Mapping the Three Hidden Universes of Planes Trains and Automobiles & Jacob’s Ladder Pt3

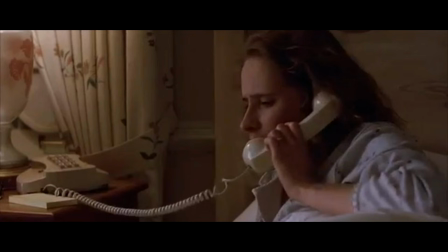[8:19]
They overlap, they bleed into each other, and they merge. Flashbacks, visions, dreams, memories, deja vu, and sudden temporal shifts are how the filmmakers show that these realities are simultaneous, not sequential.
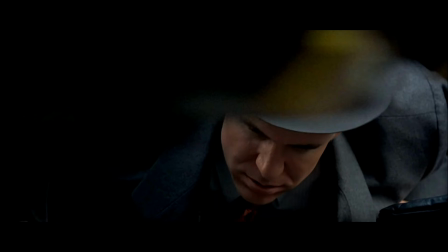[8:31]
Both Jacob's Ladder and Planes, Trains, and Automobiles speak from the nonlinear perspective. What looks like a sequence is actually consciousness shifting between coexisting states.
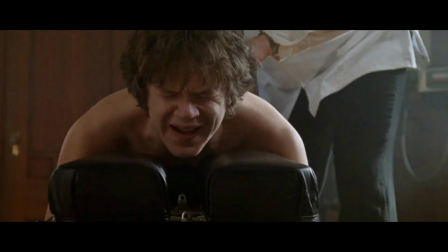[8:43]
Now let's look at how these films show this structurally, starting with Jacob's Ladder because the transitions between universes are more explicit.
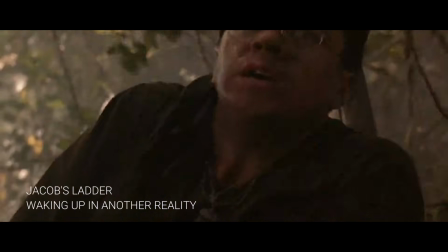[8:52]
The first clear transition happens when Jacob is stabbed in Vietnam and instantly wakes up in the subway.
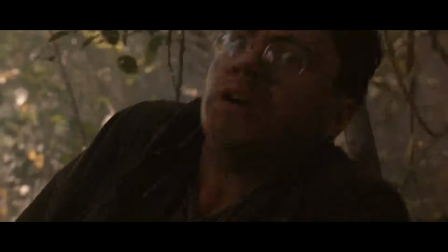[8:59]
The movie presents this as if the war was a dream and Jacob's true life begins on the subway.
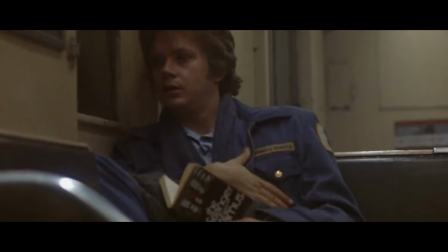[9:05]
But what is actually happening is this consciousness is shifting from Universe 1 to Universe 2.
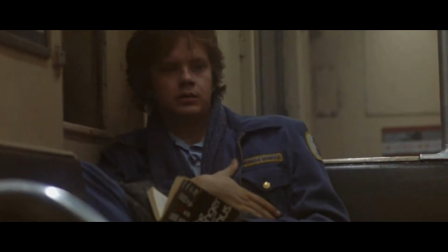[9:11]
This shift tells us that Jacob is dead in Universe 1, and because all universes are projections of consciousness, he's technically dead in all of them.
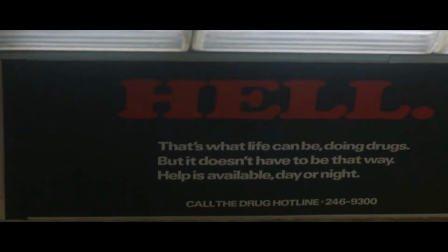[9:21]
Notice he wakes up in hell as suggested by the subway posters around him, but he wakes up with full memory of a life he hasn't actually lived in this universe until that moment.
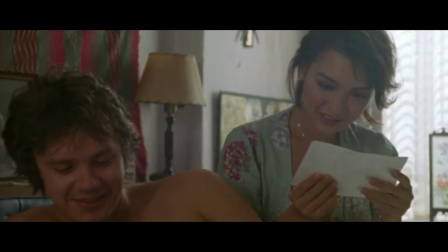[9:32]
He has a girlfriend, a job, a home, and they all appear because he appears. His consciousness places him mid-story. That alone tells us we're not dealing with linear time.
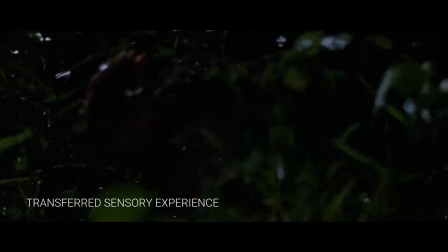[9:45]
Jacob returns home to Jesse. Things seem normal, and suddenly the film cuts to him in the war with water dripping on his face,
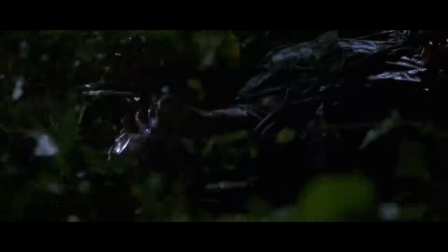[9:54]
which is actually him in the shower in the Jesse reality. This is how consciousness stitches together two universes.
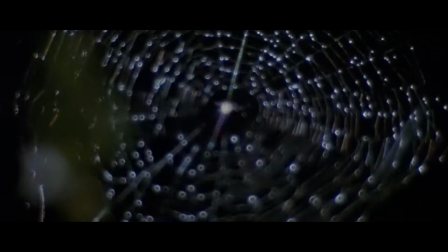[10:02]
The sensory experience of one becomes the symbolism of another.
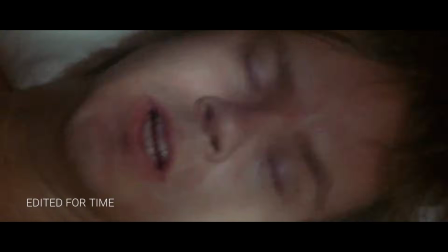[10:06]
He cries out, "Help me," on the battlefield and wakes up in Universe 2 yelling the same thing.
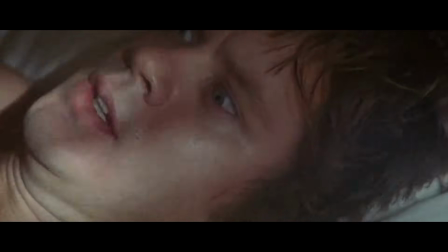[10:13]
The two universes are occurring simultaneously.
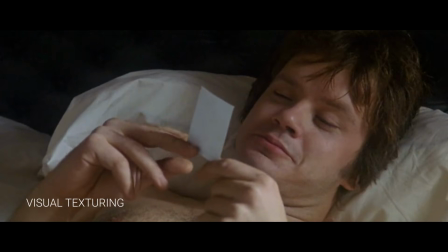[10:16]
I want to slow down on this moment because the photographs and the Super 8 film used by the filmmaker are deliberate
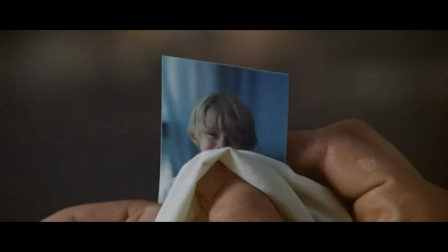[10:24]
devices to show the difference between two kinds of remembering. The photographs represent a dead memory.
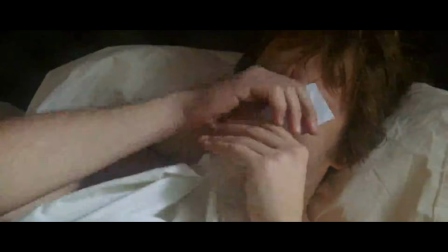[10:31]
It's fixed, static, frozen in time. The use of Super 8 film represents a living vision.
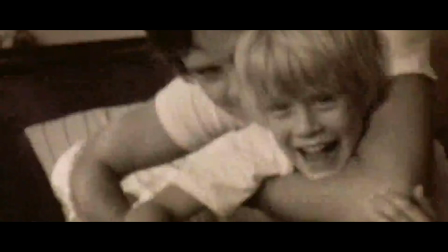[10:38]
This is Jacob's own idealized memory of his true home. It's still a memory, but it's something that hasn't happened yet.
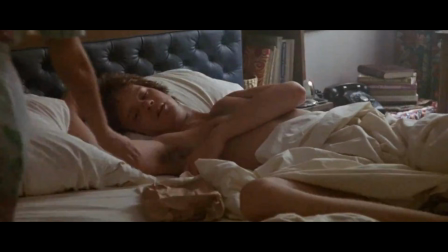[10:46]
To show how the visual texturing reveals these parallel realities moving through Jacob's consciousness, I'll break down the scene from that perspective. Jesse drops a package of photographs onto the bed. She says the kid dropped it off.
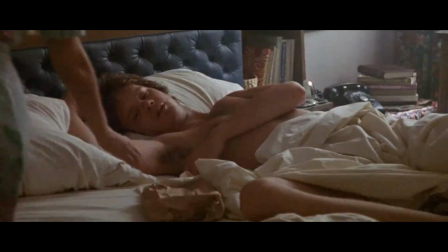[11:01]
Jacob asks which one, and she says the little one. She never remembers their names, so Jacob assumes she means Eli. But the moment Jacob sees Gabe's photo, he cries. In this universe, Gabe is dead. In the linear timeline, Gabe also died before the war.
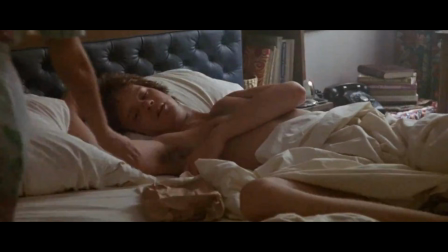[11:20]
But if Jacob went to war after Gabe died, when exactly did he meet Jesse? When did he build this whole life? He didn't. The universe is a construction, a dream reality. And because it's dream logic, the little one showing up with the package is not a literal child.
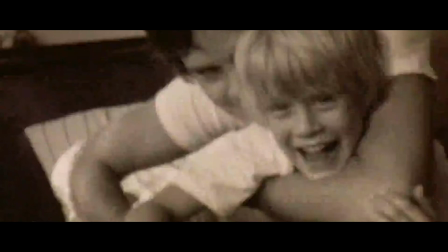[11:38]
It's Gabe, his subconscious Gabe, delivering the catalyst that cracks open his memory.
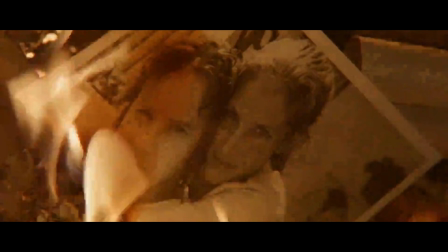[11:45]
This is why Jesse burns the photos. She isn't being malicious, she's functioning as part of his universe. Her role is to keep him there, and the photographs are a threat because they connect him to the family universe. The photographs are the dead memory he's trying to hold on to, but the Super 8 film,
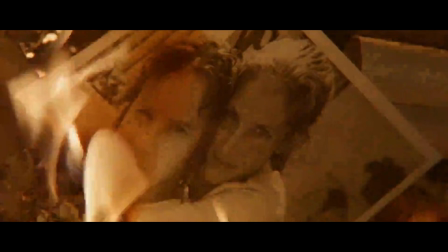[12:03]
the moving, idealized vision of his life with Sarah and the boys, is the truth calling him home.
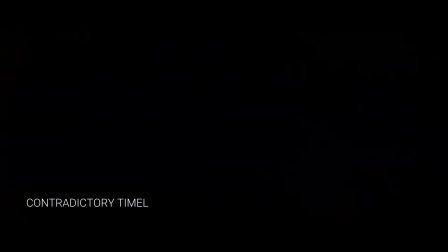[12:09]
This scene is very pivotal.
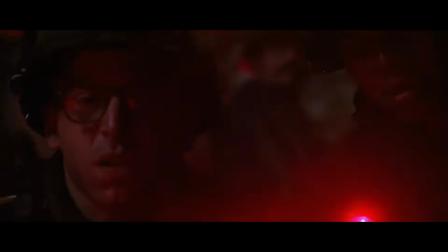[12:11]
At the party, Jacob sees demons, and then cut to Jacob's guts are hanging out in Vietnam.
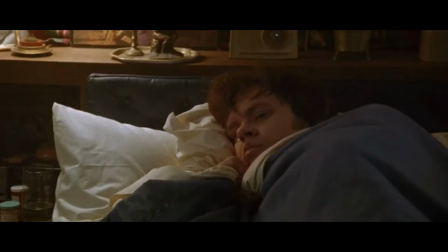[12:19]
Cut again, he's freezing with a fever in the Jesse universe.